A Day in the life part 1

There's probably two cool things about my rig, I reckon, that maybe separate it from a few others. One, so much fun. I've got a little monitor here, and all it is a Nexus 7 tablet, just connected via a USB cable. That's great, that lets me monitor what I'm viewing just there on the screen. If I need to adjust focusing, I can just reach out and do that.
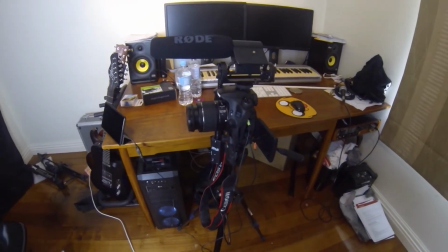That's all good. And the other cool thing is, as you'll see here, is my pirate rig of an iRig guitar preamp, okay?
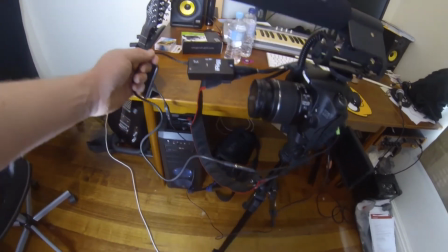Here's a preamp here. Now this preamp is actually meant for you to put your guitar or
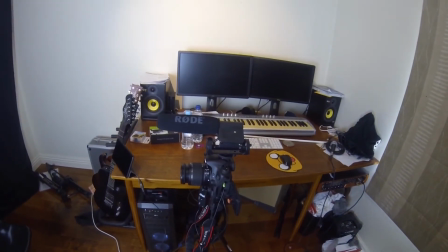your microphone signal into your iPad or Android phone or tablet or iPhone, any of that stuff.
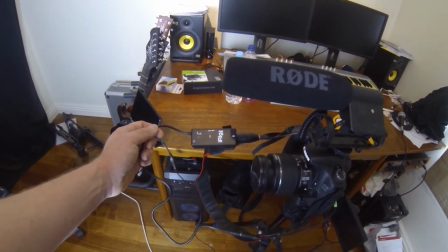That's what it's meant for. But what I've got it used for is to take this signal from this giant Rode video mic on top of my camera all the way through,
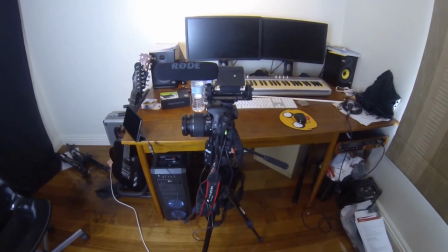get boosted by a 9-volt battery, and then back into the camera. Now, the cool thing that that does is I'll show you, it just boosts the signal, meaning I get much bigger output, much cleaner response, and less noise floor. So let's check that out right now. So at the moment, you're hearing me with the iRig preamp. Let's check it out without. Now, if the same, all I've done is disconnect the wires there, and now just the video mic is running straight into the camera. As you can hear, a lot more noise. I had to boost the volume just to get it to a usable level, and that's created a lot more noise. So let's go back and see what it's like. Now we're back using my iRig preamp as a boost. As you can hear, it sounds much better, much clearer, less noise floor, so much better. Now, if you own a digital SLR like me, or a big hefty camera, yeah, a lot of manual features and cool stuff. If you want to buy a preamp for audio, it costs maybe $300, $400, $500, $1,000, it's a lot of money. Whereas this guitar preamp, $50. And for the little cables and accessories, I think that's an extra $5 or $10. So good. So all of that has really, really helped my audio. But that's my camera setup. I've got the one big light. Otherwise, if it's a nice day outside, I can just open the blind, let some natural light in.
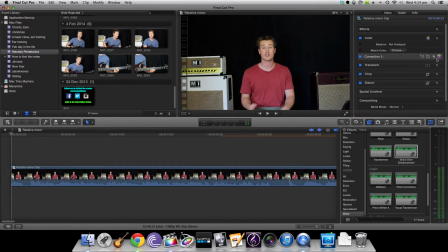That's it. Okay, so one of the first things I do when I start editing my video here is I go into color correction and I pull down these shadows, the contrast there.
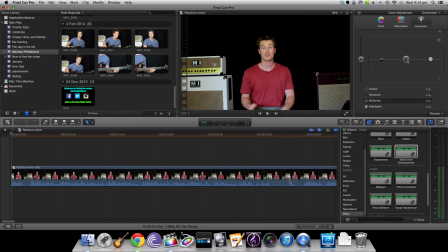It just makes the background a little bit blacker. Now, I do a lot more color editing and sort of boosting and cutting where I think need be, but that's just a quick idea just to show you what it's like and how I get that black curtain that's behind me to look like a black backdrop.
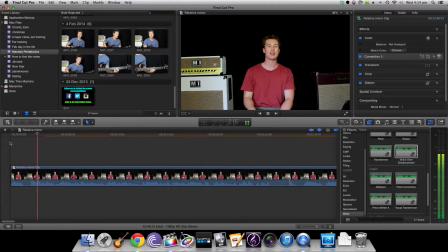Just cut the shadows, nice and easy. All right, so just having a look here, I've made an error, so I just make a quick cut. Delete, and it's gone. Now, pretty much this is a lot of my editing. As you know from all my videos, I talk a lot.
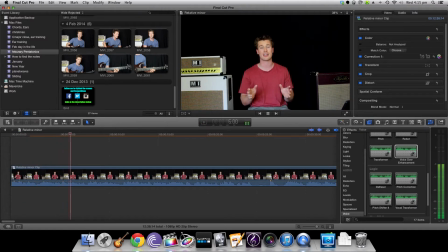So a lot of my editing is purely watching myself as I go, talk, very, very boring. Yeah. So you get the idea, a lot of talking. And then if I've got an error somewhere, or I've repeated something, or sometimes even, you know,
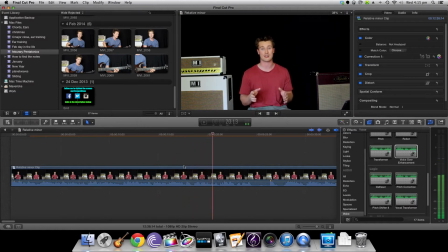I'll say a wrong note, or whatever the case may be, I just make a cut, and chances are during the day, I've realized, and then it's that easy. I just work out exactly like I'm doing now, where I started to fall off the rails and stop it soon as I've worked out exactly where.
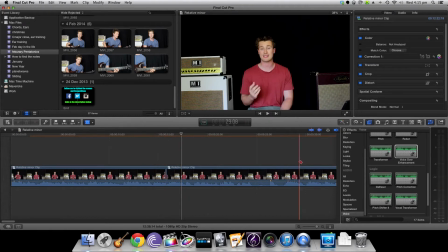Make a cut, make another cut where I come in back on this on the right topic and join it up. And it's pretty seamless. It's not too bad there. So that's sometimes something that can happen when I'm filming my videos is purely I just go off the rails.
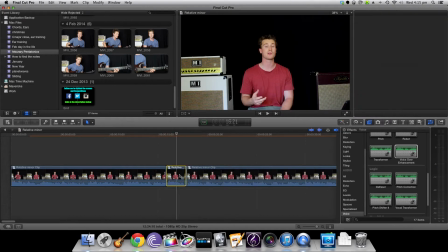I just get excited about something that's, you know, nothing to do with what we're talking about, or, you know, I have a very long-winded way of explaining something, and so I work out, it doesn't need to be that long. I'm sure I could probably shorten it. But this, yeah, this is pretty much it.
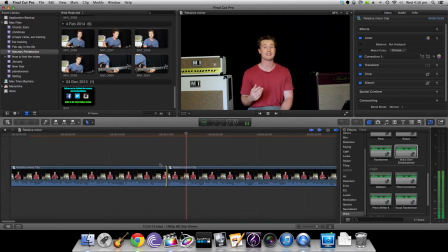It's just me going through the video and just making little cuts here and there, making things nice and tight and as short as possible. That's a big thing. Trying really not to have a long-winded video and a long runtime. Really, if you ever see a long video of mine, then really it's all important stuff. And I didn't feel the need that I need to cut anything out.
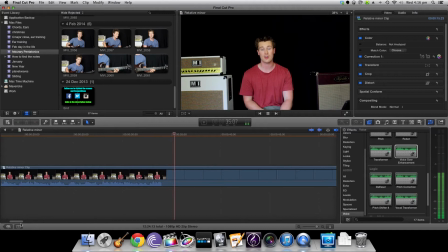Making more incisions as we go, just tightening things up.